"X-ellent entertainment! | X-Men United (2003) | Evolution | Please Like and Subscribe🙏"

In terms of comparing the design improvements in this film, I'm a great admirer of the designer who worked on the first film, and really respectful of his work. And it was extremely challenging to even sort of try and approach it from a standpoint of, oh, we're going to do better. But in a way, you have to. I think the audience is expecting a higher level of detail, a more in-depth look into the X-Men's world.
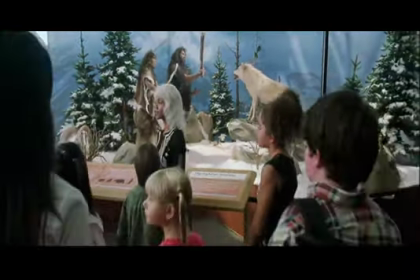4:48 In the film, there's a museum set which we had to create,
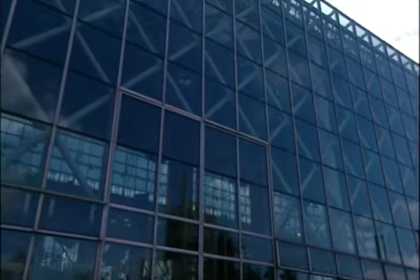4:54 and initially I started scouting some local museums and exhibition spaces here in Vancouver, but of course they weren't quite what Brian needed for his script, which was a science museum. There wasn't really anything along the lines of what he required. Originally, when we came to this space, I was trying to show Brian a smaller area and suggesting that that could be entirely a mutant exhibit. And he sort of lost out into this big space and said, no, this is the museum. And I thought, my God, what am I going to do?
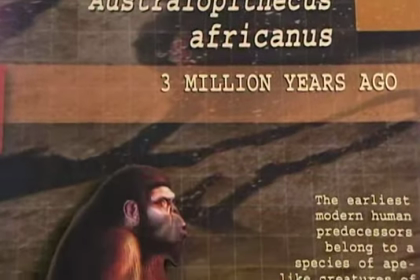5:26 This was a huge set decorating job. Everything here from the graphic panels that you see,
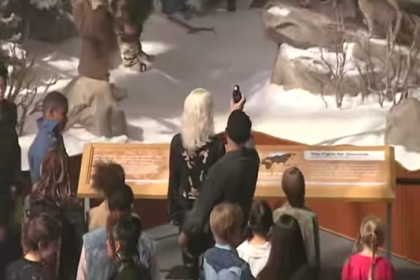5:34 the color scheme of the museum, a lot of the exhibits have all been handmade for this scene.
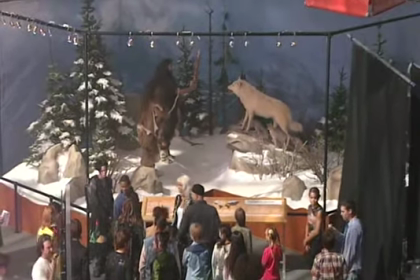5:41 The exhibits, a lot of them were created by us in the art department,
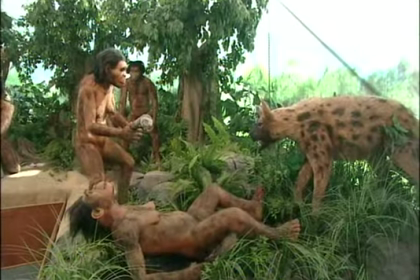5:45 a lot of them were shipped in from Japan and Europe and the United States, so basically a huge collection of artifacts from all over the world, leaving me the task of basically tying it all together with the museum graphics,
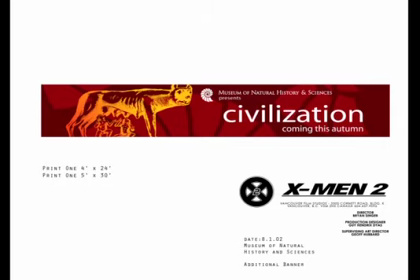5:59 which I chose a sort of very strong red and yellow motif so it played nicely off the blue that we see throughout the film. A lot of the large dinosaur bones are here on loan from private collectors or smaller museums.
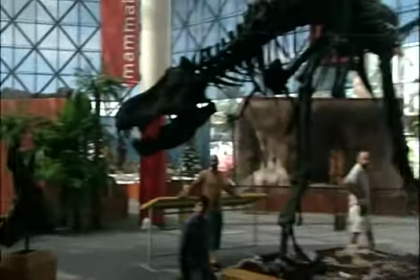6:12 Those dinosaur bones that are actually cast from real dinosaurs,
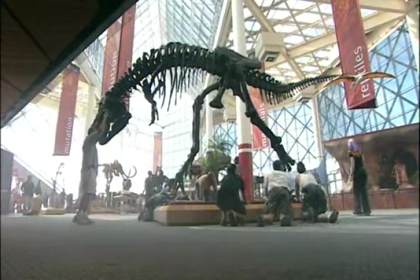6:16 therefore we reduce the risk of things happening to important artifacts. The idea of getting a woolly mammoth was just fantastic, you know, and then when I told Brian, Brian, I'm going to get this woolly mammoth, he said, oh, what else can you get?
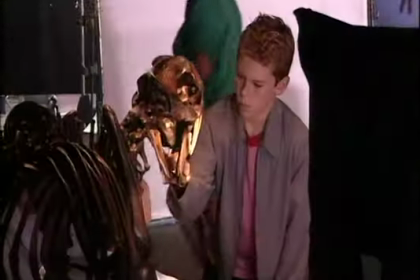6:32 Can you get me a saber-toothed tiger? So I'll try you get me a Tyrannosaurus Rex or I'll try so it sort of went on like that and we have you know We have quite a few I think
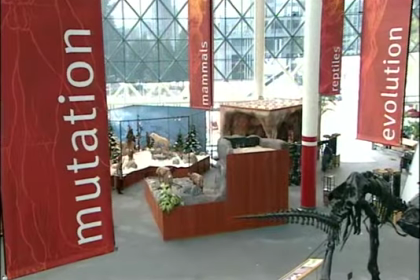6:42 Dinosaurs here because of that so you just can't beat the flexibility of taking a huge space like this that has nothing in it And then just doing exactly what you want Something would always be wrong with one of the museums that whether it was personal choices of mine I didn't like the color of the pink carpet or whether it was something that wasn't working for Brian and the architecture was too old perhaps for the scene. This obviously was a winner because the architecture is basically made up of giant X's, so you sort of have that subliminal context as well going on, which is nice.
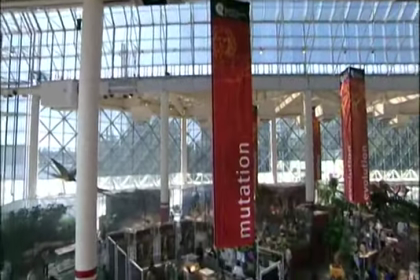7:15 The core of the point of the scene was the mutant exhibit,
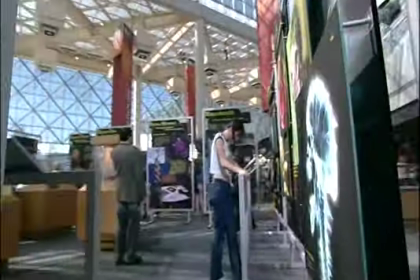7:19 which is a series of metal frames that hold graphic panels explaining
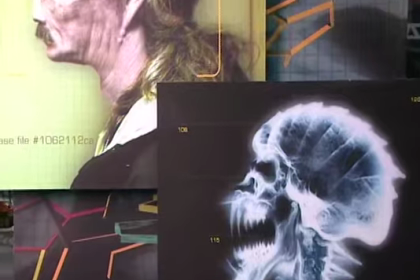7:26 all about mutation in a very sort of fictional way in order really to sort of frighten the children.
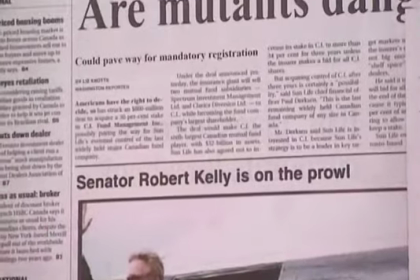7:32 But the larger sort of context of this set in the film is really the
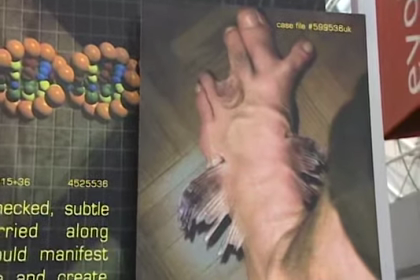7:38 realization that the mutant children have from the mansion that they are not accepted in society.
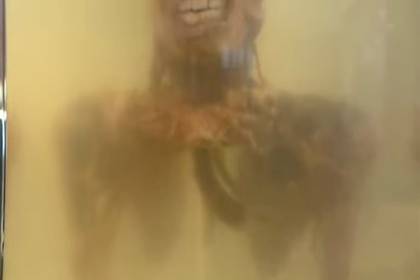7:44 They are sort of outcasts and no matter how hard the teachers try to bring them back into society,
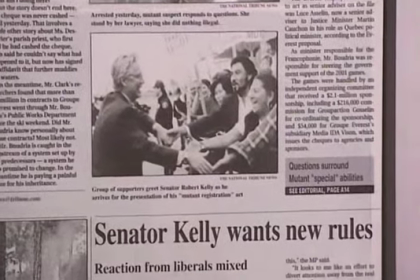7:50 there's always these nasty little reminders that they're not actually wanted. It's mind-boggling how many sets we have and every two minutes you're in a new environment.
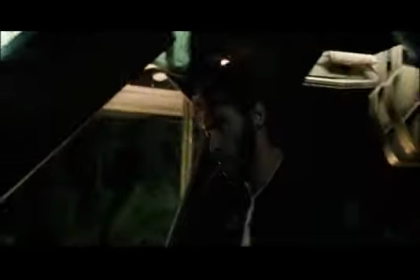7:59 You know, you're finding out a lot more about the individual characters, their personal journeys, you know, they take you just about everywhere you can possibly imagine.
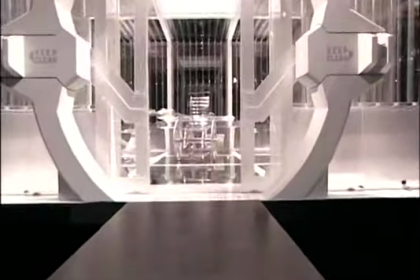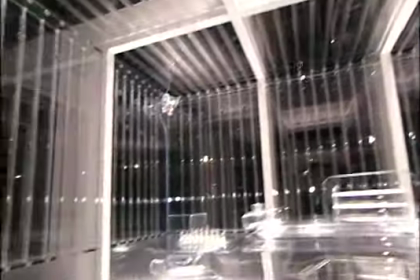8:17 So this is Magneto's plastic prison, and this is where he remains for the first part of the film.